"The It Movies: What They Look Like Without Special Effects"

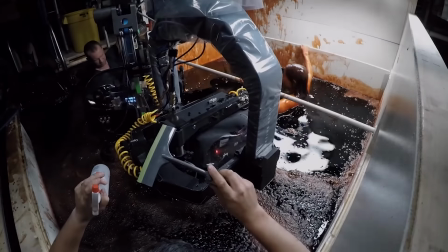495s
In an interview with Cinema Blend, she recalled thinking, "Let's make Carrie on steroids."
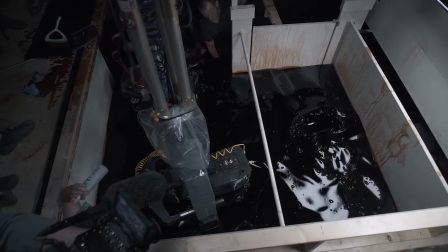499s
When she was up to her neck in the blood, however, Chastain began having second thoughts about her decision.
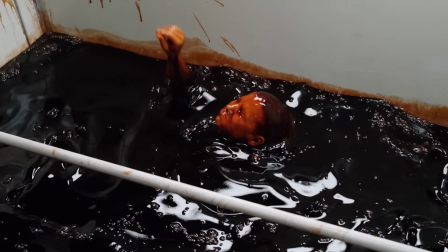504s
It was like in your eyeballs, and it gets in your nose and your ears, and you just feel it all over you.
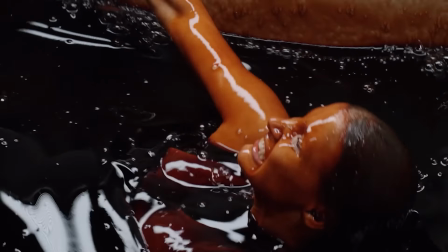511s
After she was done shooting, Chastain walked over to Andy and Barbara Muschietti and hugged them, making extra sure she gave them a taste of their own fake blood.
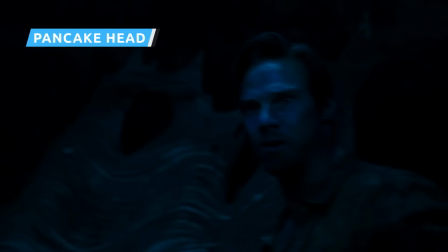519s
At the end of It Chapter 2, Pennywise starts shrinking and drags himself along the ground, but that's not actually Bill Skarsgård.
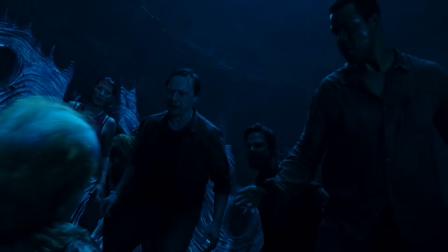525s
For this moment, the filmmakers swapped out Skarsgård with a child actor dressed like Pennywise, allowing the monster to look much smaller than the kids in the Losers Club.
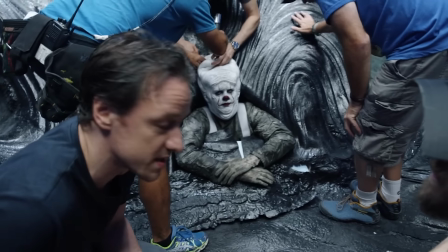533s
Once Pennywise arrives at his final resting place, it's Skarsgård again, or at least Skarsgård's head.
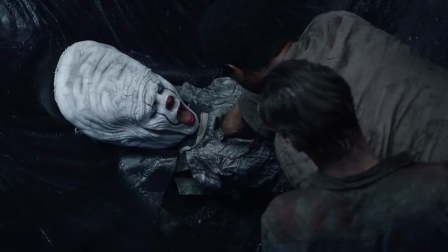538s
The rest of his body is a dummy designed so that Mike can reach inside his chest and pull out his heart.
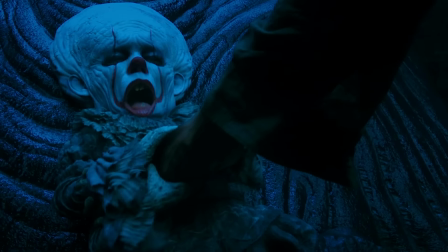543s
The filmmakers designed the set so that Skarsgård could be buried in it until only his head was visible.
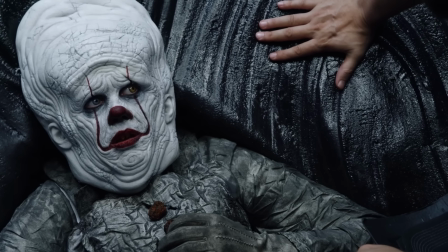549s
He was buried in a hole. His whole body was inside the structure, so everything that he could move was his face.
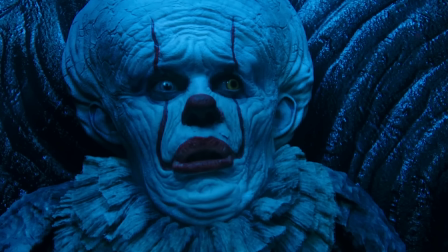555s
Finally, the crew stapled the top of his Pennywise mask, which they called Pancake Head, to the set.
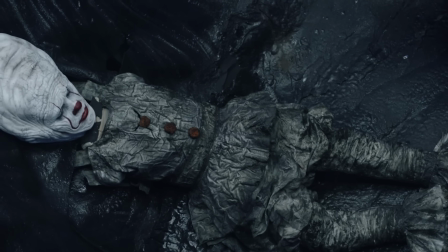560s
This made it seem like Pennywise was melting into the rock. When
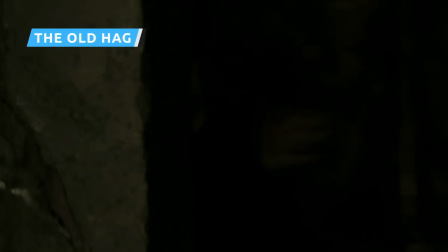564s
Jessica Chastain filmed the scene in which Mrs. Kirsch transforms into a wild-eyed witch-like hag, she didn't need to play off a CGI creation.
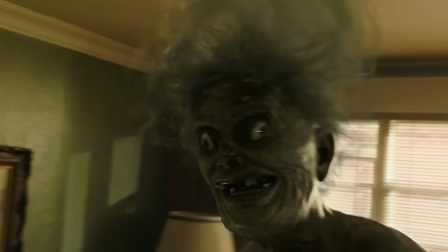572s
To the contrary, this jump scare was largely a practical effect, one that left little to the imagination.
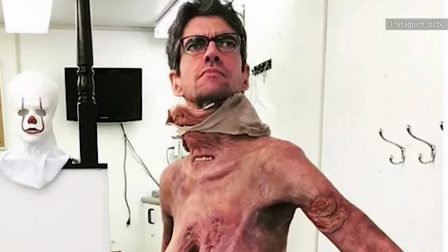577s
During filming, Mrs. Kirsch was actually played by Javier Botet in a rubber suit, complete with 2 mouths built into the old lady's neck.
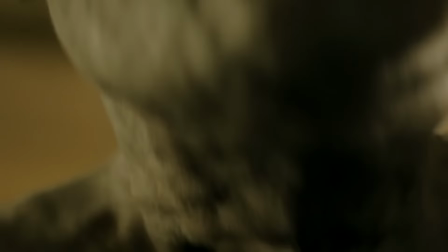584s
Only the finishing touches in this scene was CGI.
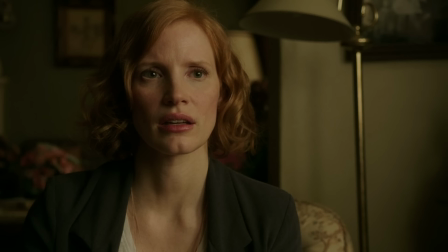587s
After filming the scenes with Mrs. Kirsch, the VFX team took the actor's mask and created a digital model of it, so they could make her eyelids and lips move.
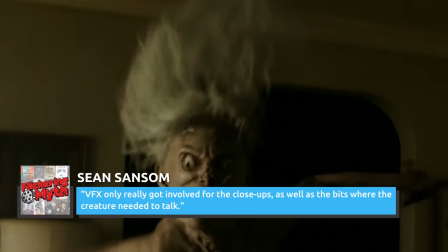594s
Makeup designer Sean Sampson explained to Flickering Myth, VFX only really got involved for the close-ups, as well as the bits where the creature needed to talk.